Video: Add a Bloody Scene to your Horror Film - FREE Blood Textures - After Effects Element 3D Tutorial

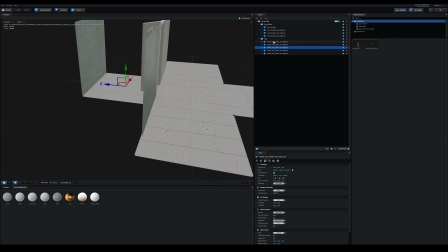[12:24]
So if I go on that one, which is this one, and you can also speed up the process by coming into the floor and changing the reflection mode to default. It just speeds up your preview window. So coming back to this floor, we could come into the material,
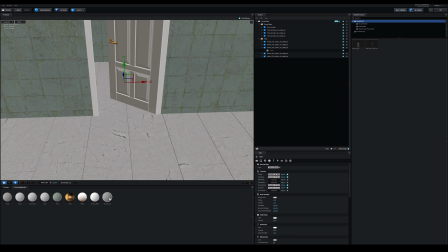[12:39]
and you're going to need to duplicate the material, change it, because otherwise it would change your every single one. Come into the diffuse color and change the color to something slightly different, maybe just some darker, a little bit greenish, then press OK.
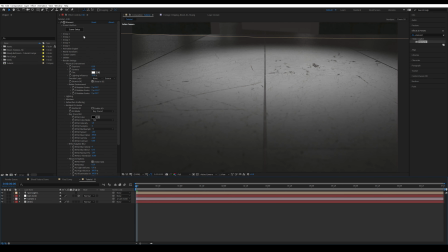[12:53]
It just kind of separates the two floors a little bit better, maybe slightly darker, something like that.
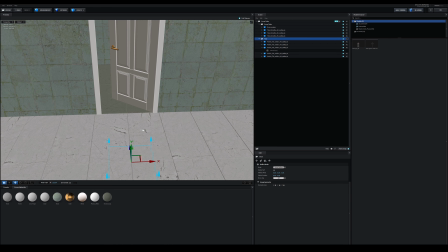[12:59]
Then change back the refraction mode to mirror surface for the floor and for the other objects to be spherical.
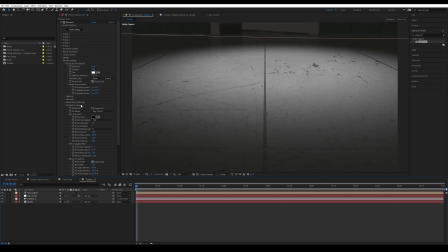[13:06]
There we go, then press OK. Alright, that's much better in my opinion. Then I'm also going to seed with the ambient occlusion turned on. You can also turn on the shadows and have it as ray traced.
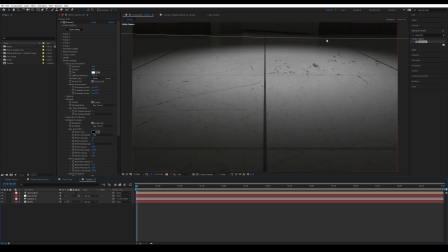[13:19]
The actual HDRI won't cast any shadows, only your light, and because our light is facing downwards, there is no shadows to be shown. But in case your scene needs any shadows, this is what you have to turn on. Alright, so let's start adding blood. I'm going to come into the folder that includes all the blood textures,
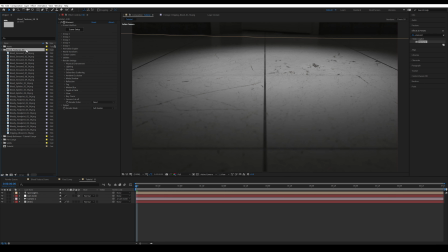[13:36]
and note that the 5K version you have to pay a very small amount, but the 2.5K version is for completely free. And for these textures, even the 2.5K for a scene that is 1920 by 1080 is very much enough resolution.
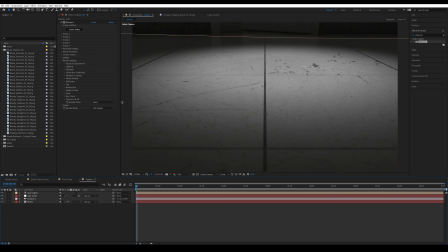[13:52]
So in mind of that, let's continue. So first of all, I want to add my first footprint, and I want it to be quite a bit.
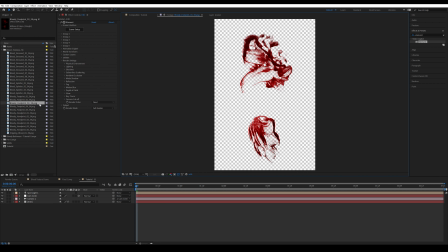[14:00]
So I'm going to start with this one, footprint number 3, drag it on top of everything,
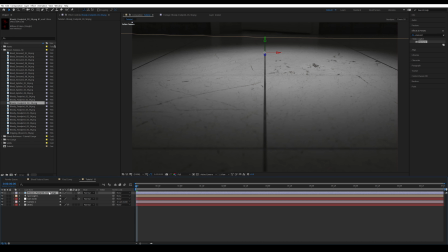[14:05]
then make it into a 3D layer, press A twice and turn off accept lights. I'm going to scale it down to maybe around 2 should be fine. Then come back into Element 3D, go into Utilities and select it to the position of where you want this footprint to be.
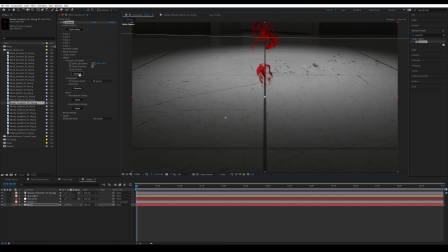[14:23]
I want it to be around here, and then generate a 3D null. And this is going to have the position of this floor. Then once you have this, just press on P and copy the position of this null object into your bloody footprint. Then press R and rotate it slightly to match the perspective.
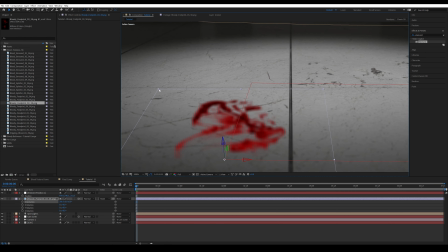[14:44]
You can also use these lines on the floor to align with your lines on your on the box of the layer.
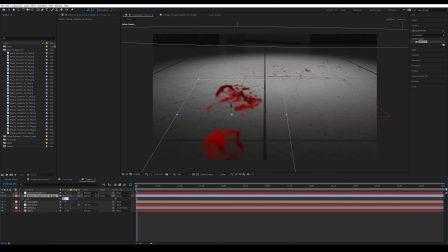[14:52]
I'm gonna make it slightly smaller, maybe 1.7. slightly move it to the left. You can also see this would be a left foot, so you're gonna have to swap it.
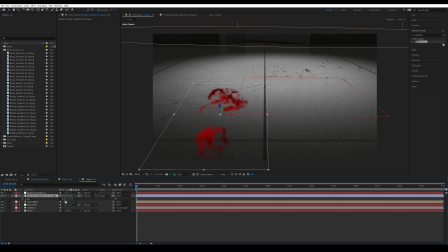[15:04]
So again, in scale, deactivate the link property, and on the one on the very far left, add a minus sign, and this is going to flip it. And you want to change the blending mode to be overlay. And before I preview it, I'm going to press A twice and just get rid of the depth of field, because that really slows down your preview.
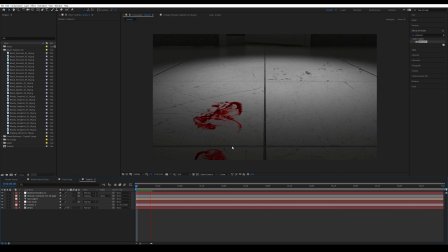[15:23]
And as you can see, it sticks perfectly to the floor. Alright, and now I'm going to use the same technique to add the rest of the blood elements.
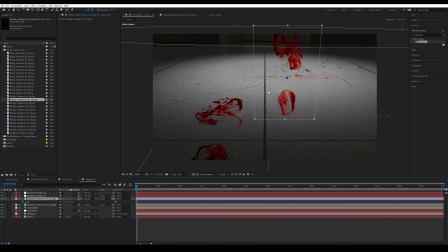You can see by changing the blending mode to overlay, it interacts with the light much better.
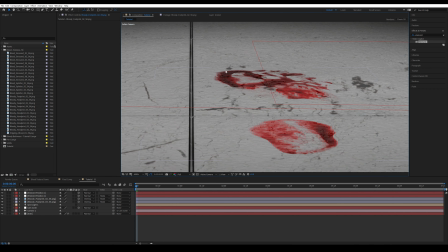[15:54]
And as you can see, it almost creates a three-dimensional depth, having a lot of detail retained on the assets.
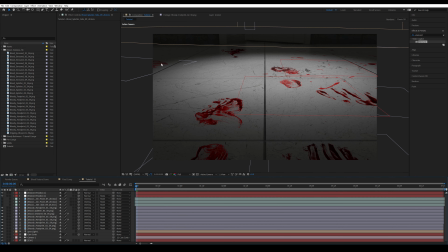[16:02]
Alright, so I've added some more elements to, this is another handprint that kind of shows maybe one of the person crawling with their hand. And then I want to talk about these three assets because they are slightly different.
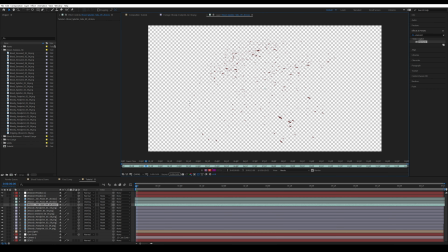[16:16]
So this is from one of our premium packs called Blood Splatter, and because this doesn't include as sprayed
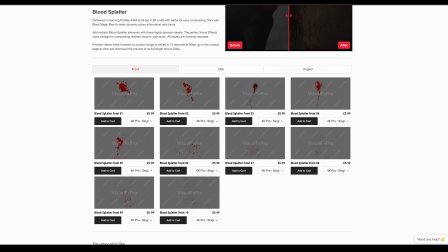[16:25]
assets as that paid pack, but you can also get these individually, so you can just get this one or both of these.
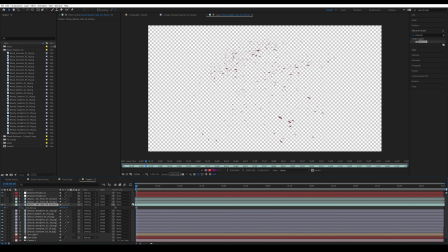[16:32]
For these, as these are MOVs, you have to freeze frame it by pressing right click, time, and freeze frame.
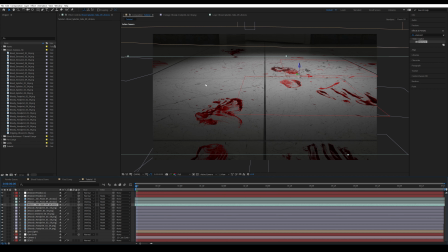[16:40]
Coming back to the composition, you can see I've just added more to add kind of more detail, as without smooth drops of blood it would look slightly empty. So these are also done just the same way as the other ones. And now I'm gonna go to the end of the shot.
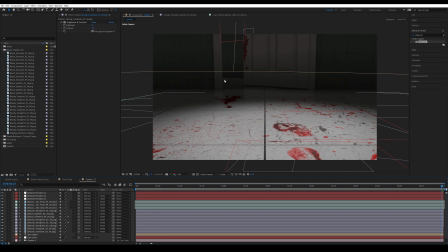[16:57]
Then lastly, I'm going to add the final asset just in here behind this wall, and this is the only one that is done slightly differently, but to start with it's actually the same. So I'm going to come in here, generate a new point just on this floor, press generate.
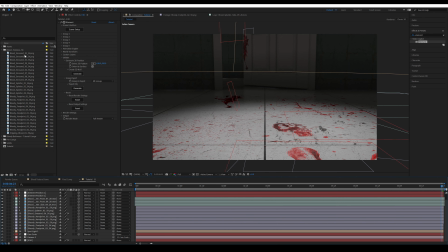[17:14]
Then I'm going to bring in the asset. Let's use this blood smeared number 5.
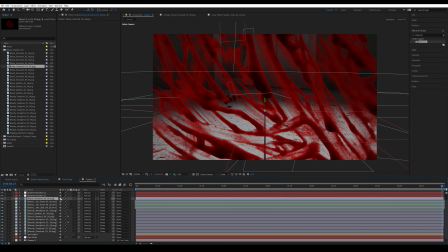[17:20]
So I'm going to drag that down here, make it into a 3 layer, turn off accept lights.
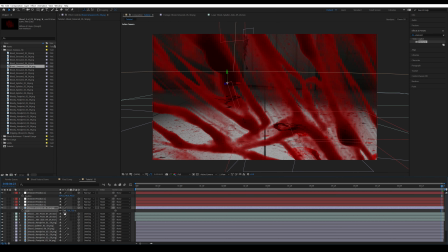[17:24]
Gonna copy the position and change the scale to maybe around 4 or 5.
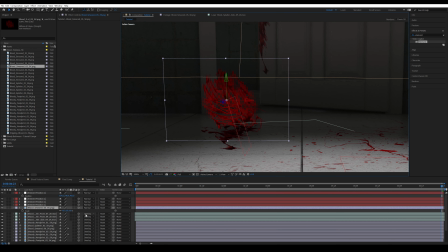[17:30]
Maybe 4 is better. I'm gonna press R, make it align with the floor, something like that. Maybe make it slightly bigger. All right, then move it slightly behind the wall. And an easy way to mask out the wall accurately is that duplicate your element 3 layer, bring it above your blood element layer.
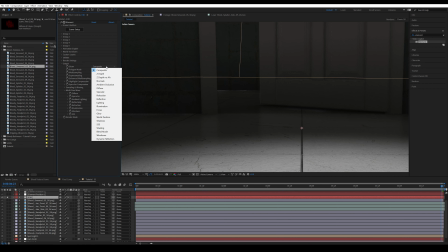[17:49]
For now, I'm just gonna isolate it and change the output to be world position, and change the position of the Z matte.
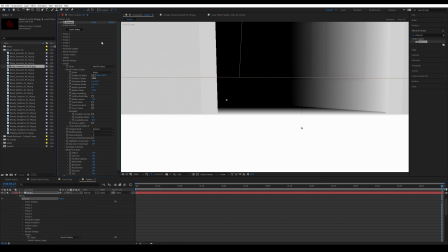[17:58]
And you can, for this, as you want a harsh matte,
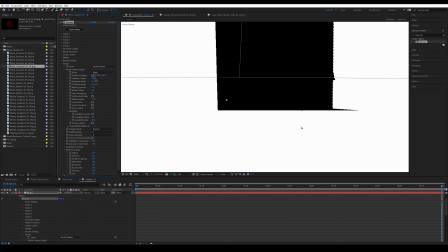[18:01]
you can just reduce the matte filter to 0 and go as far as the wall, maybe 260 for me.
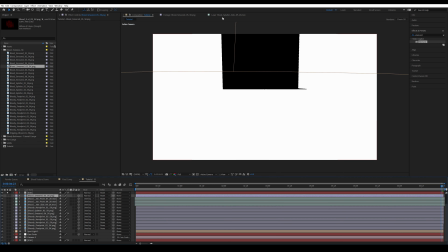[18:08]
And now you can use this as a luma matte to mask out this wall in front of it.
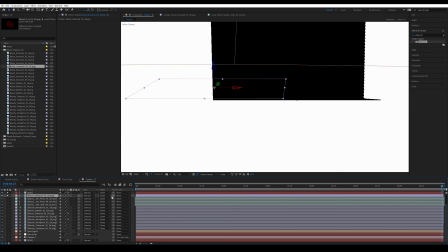[18:13]
And for that, you need to come into track matte and luma matte inverted. There we go, so it's behind the wall now.
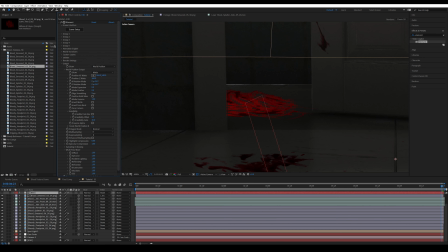[18:20]
Sometimes you need to also add edge smoothing to it to have it not so sharp.
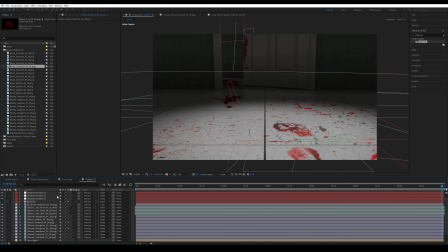[18:24]
Then again, change the blending mode to overlay, and you can also color correct it slightly better by adding a curves adjustment.
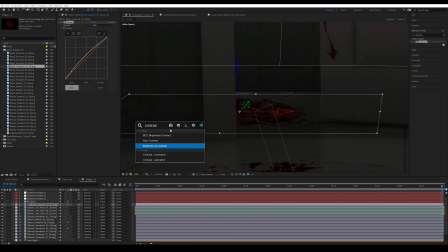[18:35]
What also works is reducing the contrast, and you can easily do that with a brightness and contrast effect. You can take on use legacy and maybe by -10 or 15,
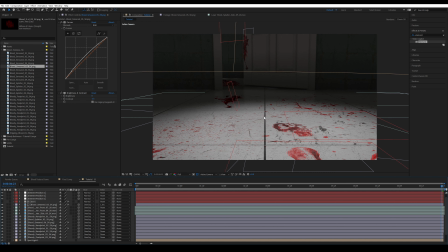[18:47]
and for whichever layer doesn't look good to you, you can also just color correct to blend in slightly better with the scene.
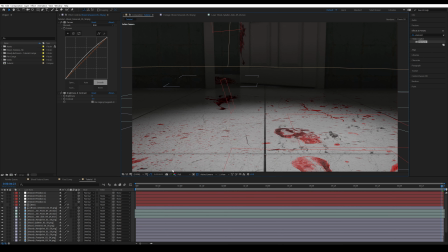[18:54]
Now let's move on to just that final grade, and for this I recommend using film convert.
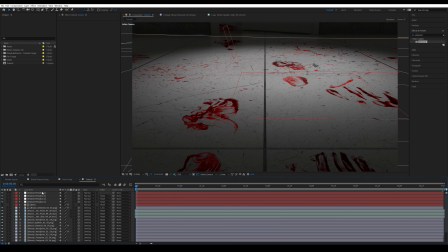[19:02]
And to do that, I'm going to make a new adjustment layer and press Ctrl, Alt and Y, or come up to layer, new adjustment layer, press enter and change the name to grade temporary. Then search for film convert nitrate, drag it on top.
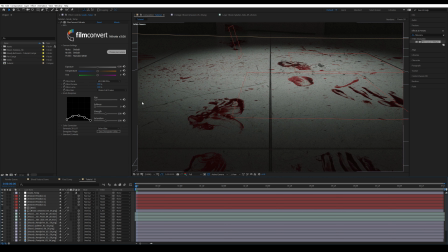[19:21]
I'm going to change the film stock to be this more green and white to it. Come down into color correction and slightly add more contrast.
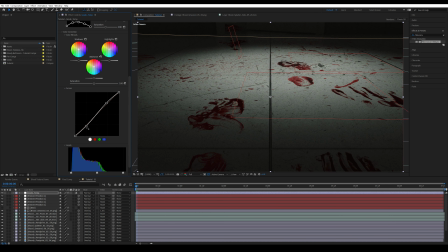[19:30]
Not too much more because you don't want to crash your black and white. But this also helps a lot more just having that final look instead of something that looks more,
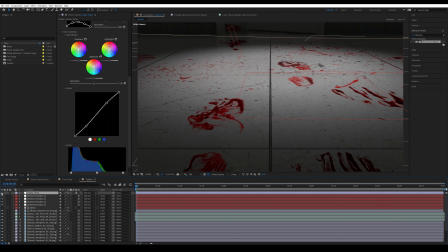[19:39]
something that was shot with log color profile. You can also add film grain to this.
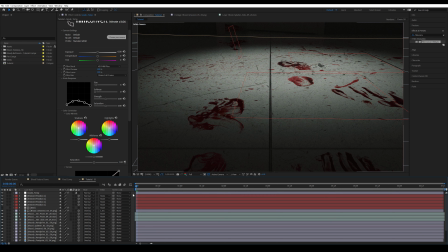[19:45]
Alright, and to have that final touch, to remove that very perfect camera movement, I'm going to select everything by pressing Ctrl and A,
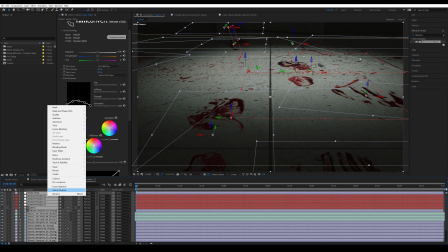[19:56]
then Ctrl Shift and C, or right click and pre-compose. Let's call this the final comp.
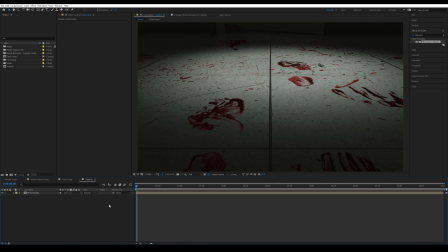[20:03]
Then I'm gonna add a new adjustment layer by pressing Ctrl Alt and Y, and you can add a transform effect and have scale in very slightly, maybe to 103. And once you scale it in, just Alt and left click on anchor point,
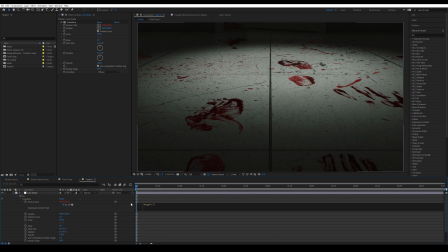[20:19]
type in wiggle and 0.5 comma maybe 30,
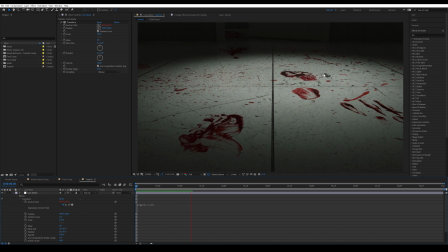[20:23]
and this is just gonna add a very slight movement so it's not so exactly straight.
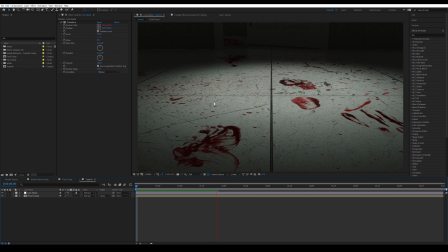[20:29]
There it is, as you can see. You can also use this to kind of create a POV effect on your videos. And if you can see this moved down a little bit too far, you can add slightly more zoom to it, so 104.